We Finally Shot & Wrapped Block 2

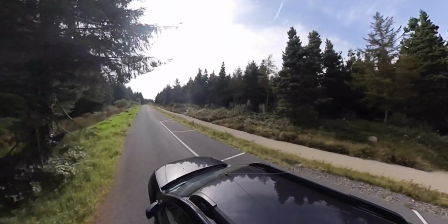and the black magic um so yeah that was really cool and really pleased so one of the main things that i want to talk about in this vlog is apart from just to update you about the film and that we all survived block two um and it was really it was really intense like i'm still having dreams where i wake up at like 3 a.m and i think everyone from the film is in my room and they're asking me what are we filming next and i i don't know what we're doing next so we're still getting over that but it's really intense it's an intense experience to make an independent feature film that's really one of the hardest things but anyway one thing i want to talk about is the stuff we re-shot and so like I'm saying we shot some new stuff we reshot some scenes we added in some news some new stuff to scenes from last year and yeah so in terms of what we reshot and two of the most substantial scenes that we reshot are both at the start of the movie so yeah two of the see two of the really substantial scenes that we reshot are right at the start of the movie and the first one is a scene where ben uh played by the brilliant actor conor dwan is trying to convince harry played by michael parl to try and do another show and harry's depressed lethargic he doesn't want to do the show now we shot this scene last year with pretty much exactly the same um content
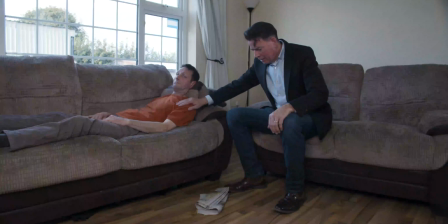of the scene but it didn't work for a variety of reasons one
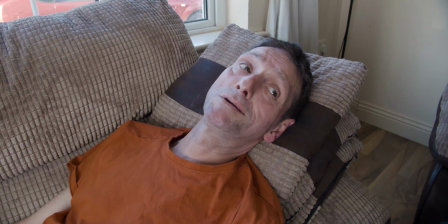it didn't work because the scene was too long as it was written it
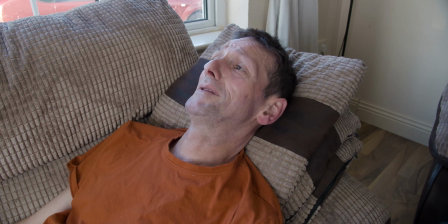was it was not giving the audience the information that they needed
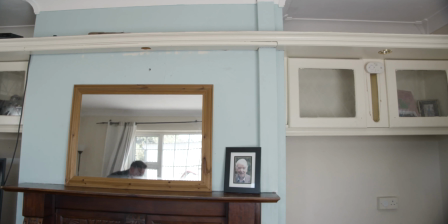and it was giving them too much information and not the information that they needed and
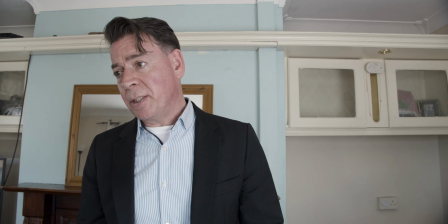um just the blocking of it didn't really work uh you can see here
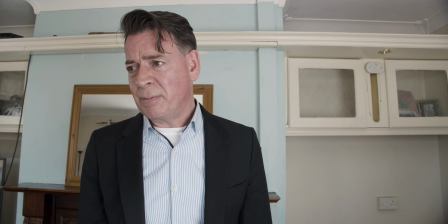in this clip i had uh harry lying down on the sofa and Ben pacing back and forth behind him and it was just too long
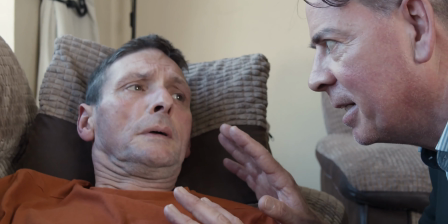was the primary issue with that scene and I felt very strongly that the film
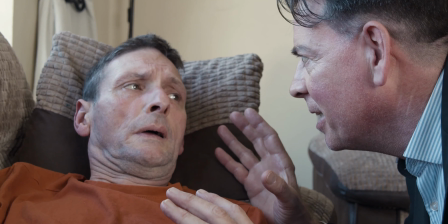needs to have a number of strong scenes at the start of the film ideally I'll go through the film but certainly at the very start to
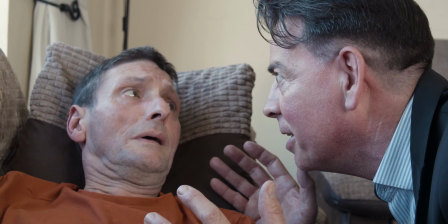ensure that the audience feel that they're in for a quality experience and so this is something like the third or fourth scene in the film and I
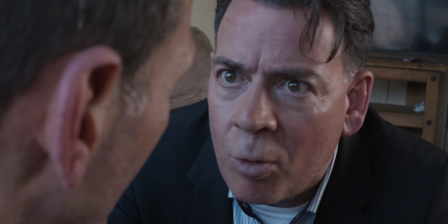felt very strongly that had to be
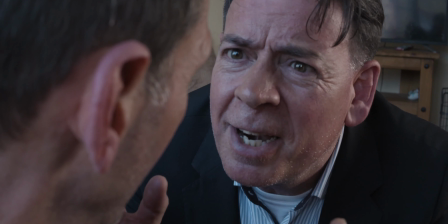redone essentially and done to a higher standard than we had done last year so in the reshot version we instead
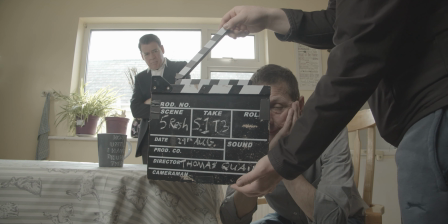we set the action in the kitchen rather than the living room in the same house very lucky to have on the
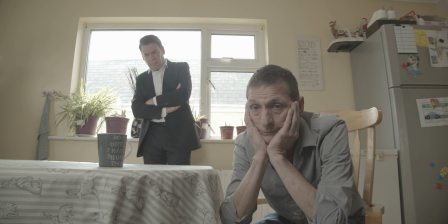day some really beautiful light coming in through the window and that
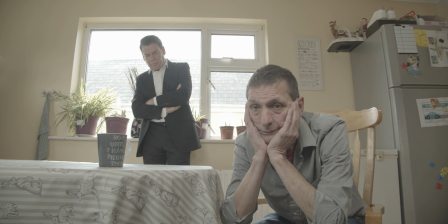really gave the scene a lot more kind of life and the blocking was pretty much the same in terms of Harry was sitting down instead of lying down but it still made his movements a little bit easier and made it easier to capture them and rather than him lying flat you know we
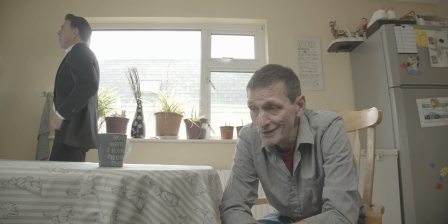were able to move the camera a little bit more around him Connor playing Ben is still pretty much the same standing over him and
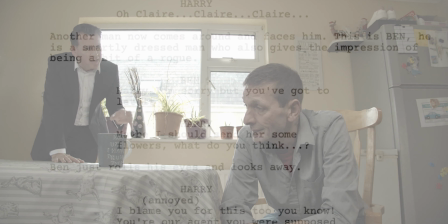but the scene is shorter and substantially shorter it's gone from a five-page scene to a three-page scene